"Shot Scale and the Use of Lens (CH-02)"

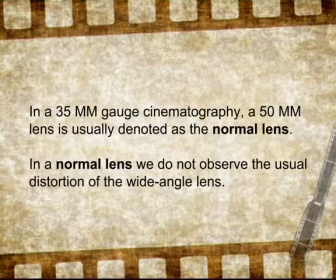[17:08]
In a normal lens, we do not observe the usual distortion of the wide-angle lens.
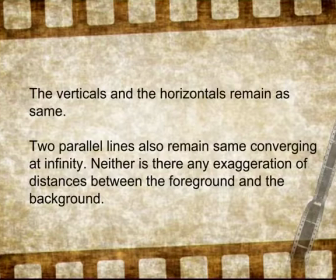[17:15]
The verticals and the horizontals remain as verticals and horizontals. Two parallel lines remain as two parallel lines converging at infinity.
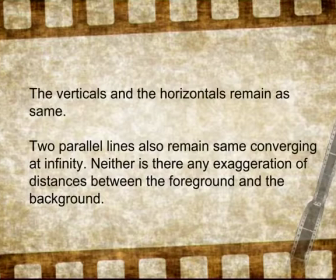[17:30]
Neither is there any exaggeration of distances between the foreground and the background. In other words, a normal lens mimics the vision of the human eye.
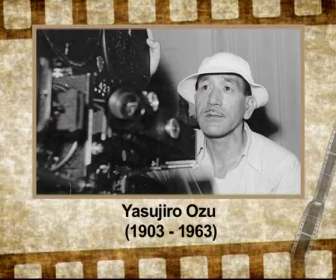[17:47]
In the films of Yasujiro Ozu,
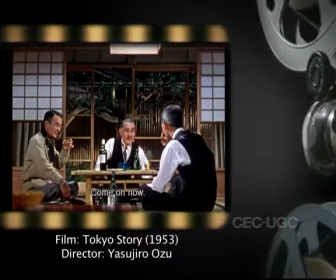[17:50]
we see a dominance of normal lens that is being used to show the tranquility
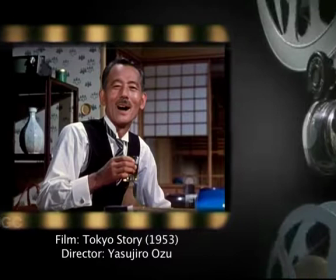[17:58]
of the Japanese family that is slightly disturbed by the onslaught of liberalism and winds of change. The telephoto lens or the long focal length lens.
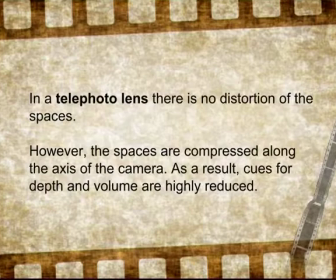[18:14]
Unlike the wide-angle lens, in a telephoto lens, there is no distortion of the spaces. However, the spaces are compressed along the axis of the camera. As a result, queues for depth and volume are highly reduced. Two different planes appear to collapse in the same plane. If a crowded road is being shot with a telephoto lens, then the crowd of people moving towards the camera or away from the camera seem to be moving in one definite plane.
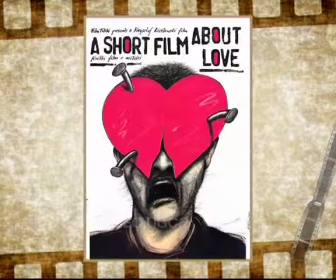[18:56]
French director of Polish origin, Krzysztof Kieślowski,
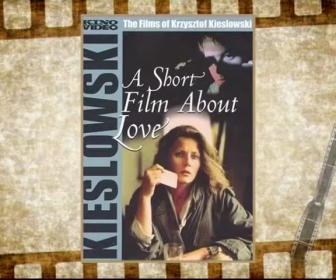[19:00]
in his film A Short Film About Love uses the telephoto lens in a sequence where a teenaged boy does an obsessive probing into the life of a middle-aged woman.
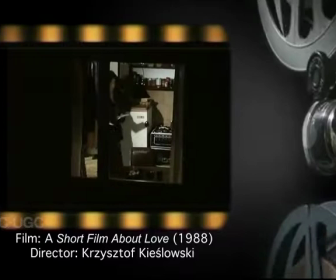[19:15]
The observer, that is the teenaged boy, and the observed,
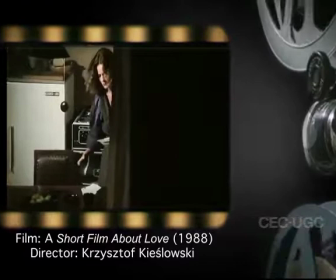[19:19]
that is the woman, are separated by a distance of more than a hundred feet.
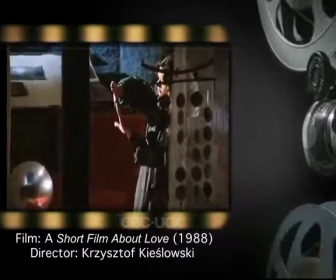[19:26]
The visual effect is that of a telescope or a binocular. What happens is,
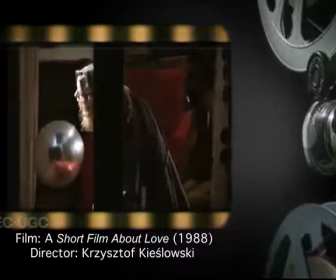[19:33]
the space between the observer and the observed is completely compressed. and secondly,
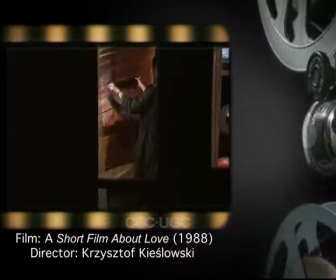[19:42]
the woman appears to be moving in a single plane around which the objects in her house are arranged.
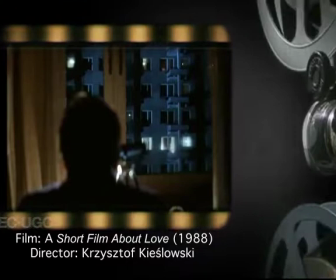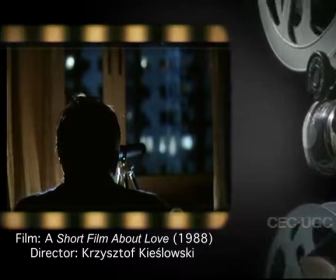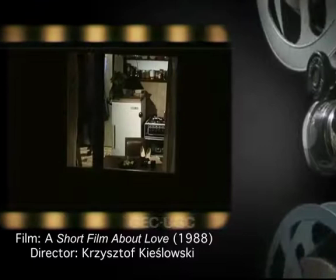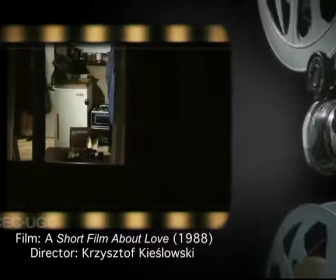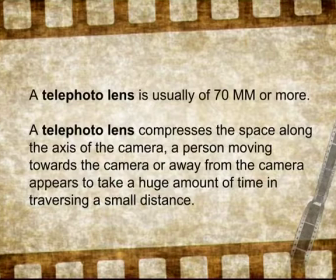[20:11]
A telephoto lens is usually of 70 mm or more. Because a telephoto lens compresses the space along the axis of the camera, a person moving towards the camera or away from the camera appears to
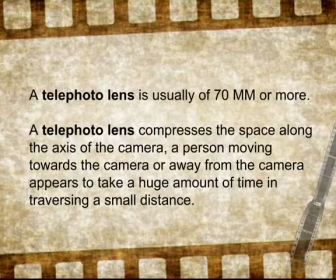[20:30]
take a huge amount of time in traversing a small distance. To summarize the three different lenses and the lens types, we can say that the shorter the focal length of the lens, the more exaggerated the space in front of the camera, And the longer the focal length, the shallower is the perception of depth. Choice of lens can directly affect the attitude of the mise-en-scene ranging from naturalist-realist to highly expressionistic.